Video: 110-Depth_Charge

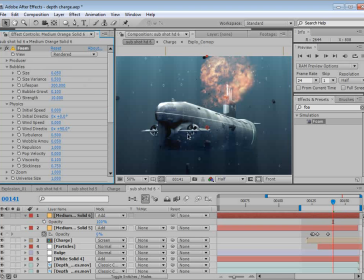So keep the bubbles down to a really small size, and that'll probably look best.
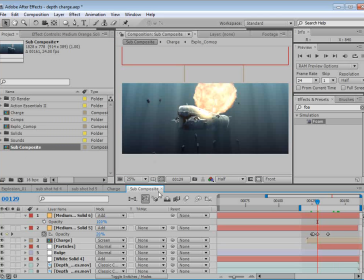Now, for some of the final touches, you can take the comp, the sub-composite that we're working in, drop it into a new comp,
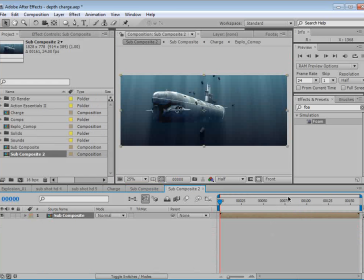and we could add some camera shake.
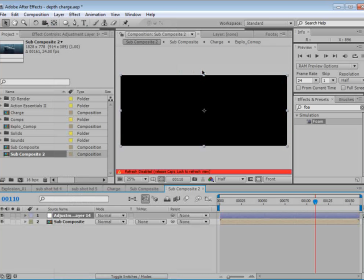We could do that with, I like to use an adjustment layer with a slider control, and we'll hit P, alt-click on the position, actually hit E on the first layer, bring that slider control up,
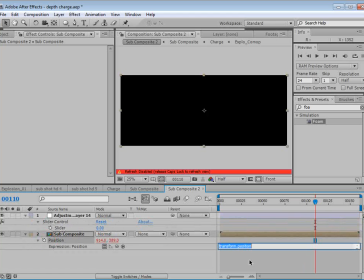and then alt-click on the position. We'll type wiggle, no caps, maybe 5, comma, and then take the pick whip and then drag it to that slider control, and then at the very end add another parentheses. So this is going to allow us to animate this random wiggle so that we can give it some camera shake. So we'll just move forward here to the explosion point. We'll keyframe the slider here, move forward, and we'll set it to about 40,
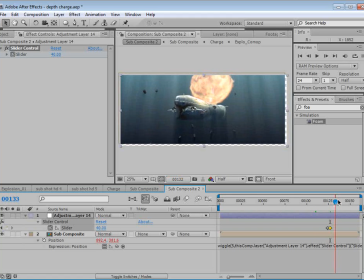and then bring it back down to 0. And we'll turn the motion blur on for the layer and for the comp. And then why not add a little color correction?
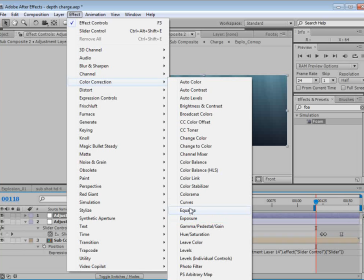We could just add a curves adjustment. Let's check out that explosion.
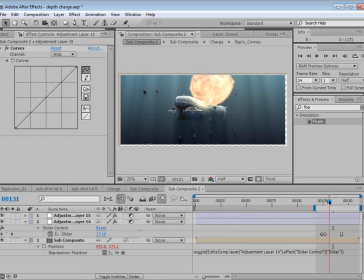And one thing about the camera shake is the edges get cut off.
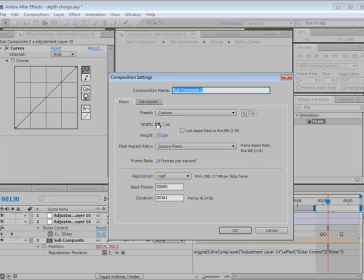You can use a motion tile, or in this case, we're just going to lower the resolution to maybe 1400.
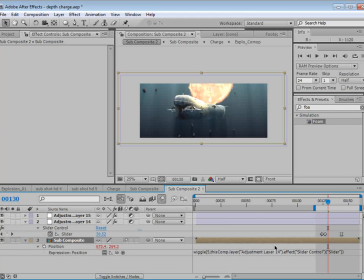So basically our clip is a little bit larger than our comp, so we'll move it down here and just reframe it. Sometimes it's good to work at a higher resolution if you know you're going to be doing some camera shake later.
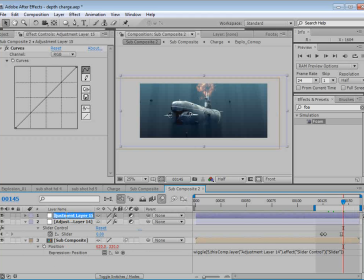So we'll take this top layer, color correction, we'll just give it some contrast here, I don't want it to be too, hyper real,
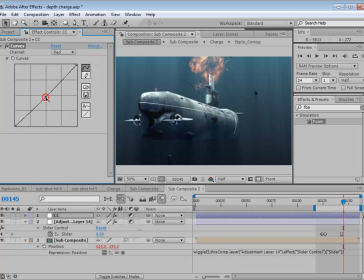because it is dark underwater, but, giving it a nice blue tone, the green, maybe just punch that up a little bit and then darken the shadow. So there's a few different looks you can play with,
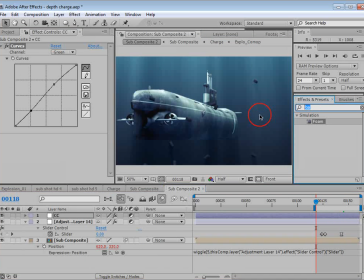and maybe even a touch of noise for some film grain. So maybe about 3%. So might look okay. All right, let's take a look, see where we're at.
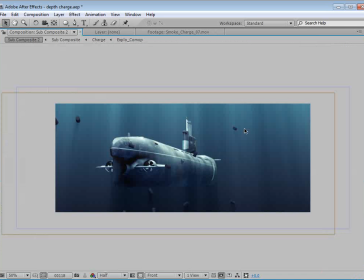Okay. So I think that looks pretty good. We're at tutorial speed here, so definitely play around and tweak the settings.
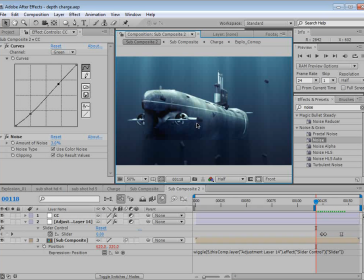I know the second time I was doing this, it started looking a lot better as I kind of understood what I was trying to do. And remember, we're underwater, so be thinking about what things are doing underwater. They're moving slower, they're moving more randomly.
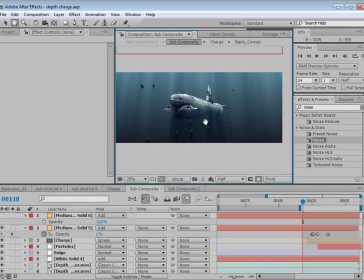One thing that I actually forgot to do, which helps, is the depth. In water, it's thick, it's dirty, so we wouldn't necessarily see the front as clearly as the back. So what you can do is take the background, duplicate it, put it over all of your footage, and then in this case, we're just going to do a simple wipe where we cut off half of it,
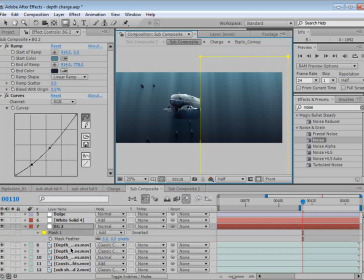and then we hit F and we feather it. And then we can simply lower the opacity just a touch.
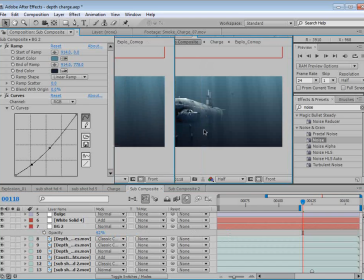But that creates that depth as it goes off into the distance.
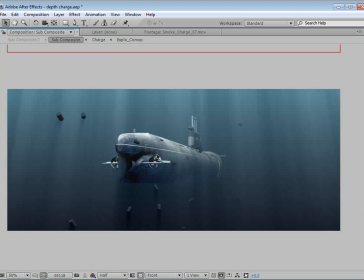Now, if you want to do it more realistically, it's just render out a depth pass with your 3D, and that's a piece of cake.
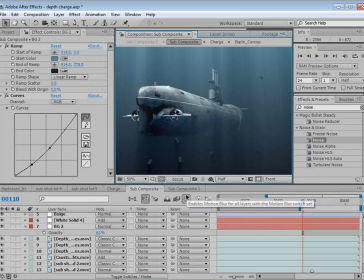You just invert it, and then just set it to multiply or something like that, and it could start looking pretty good.
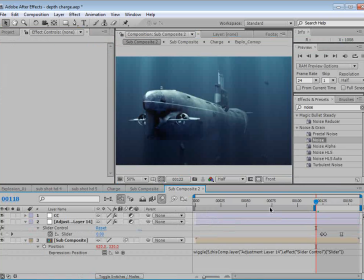So just be thinking about little things like that.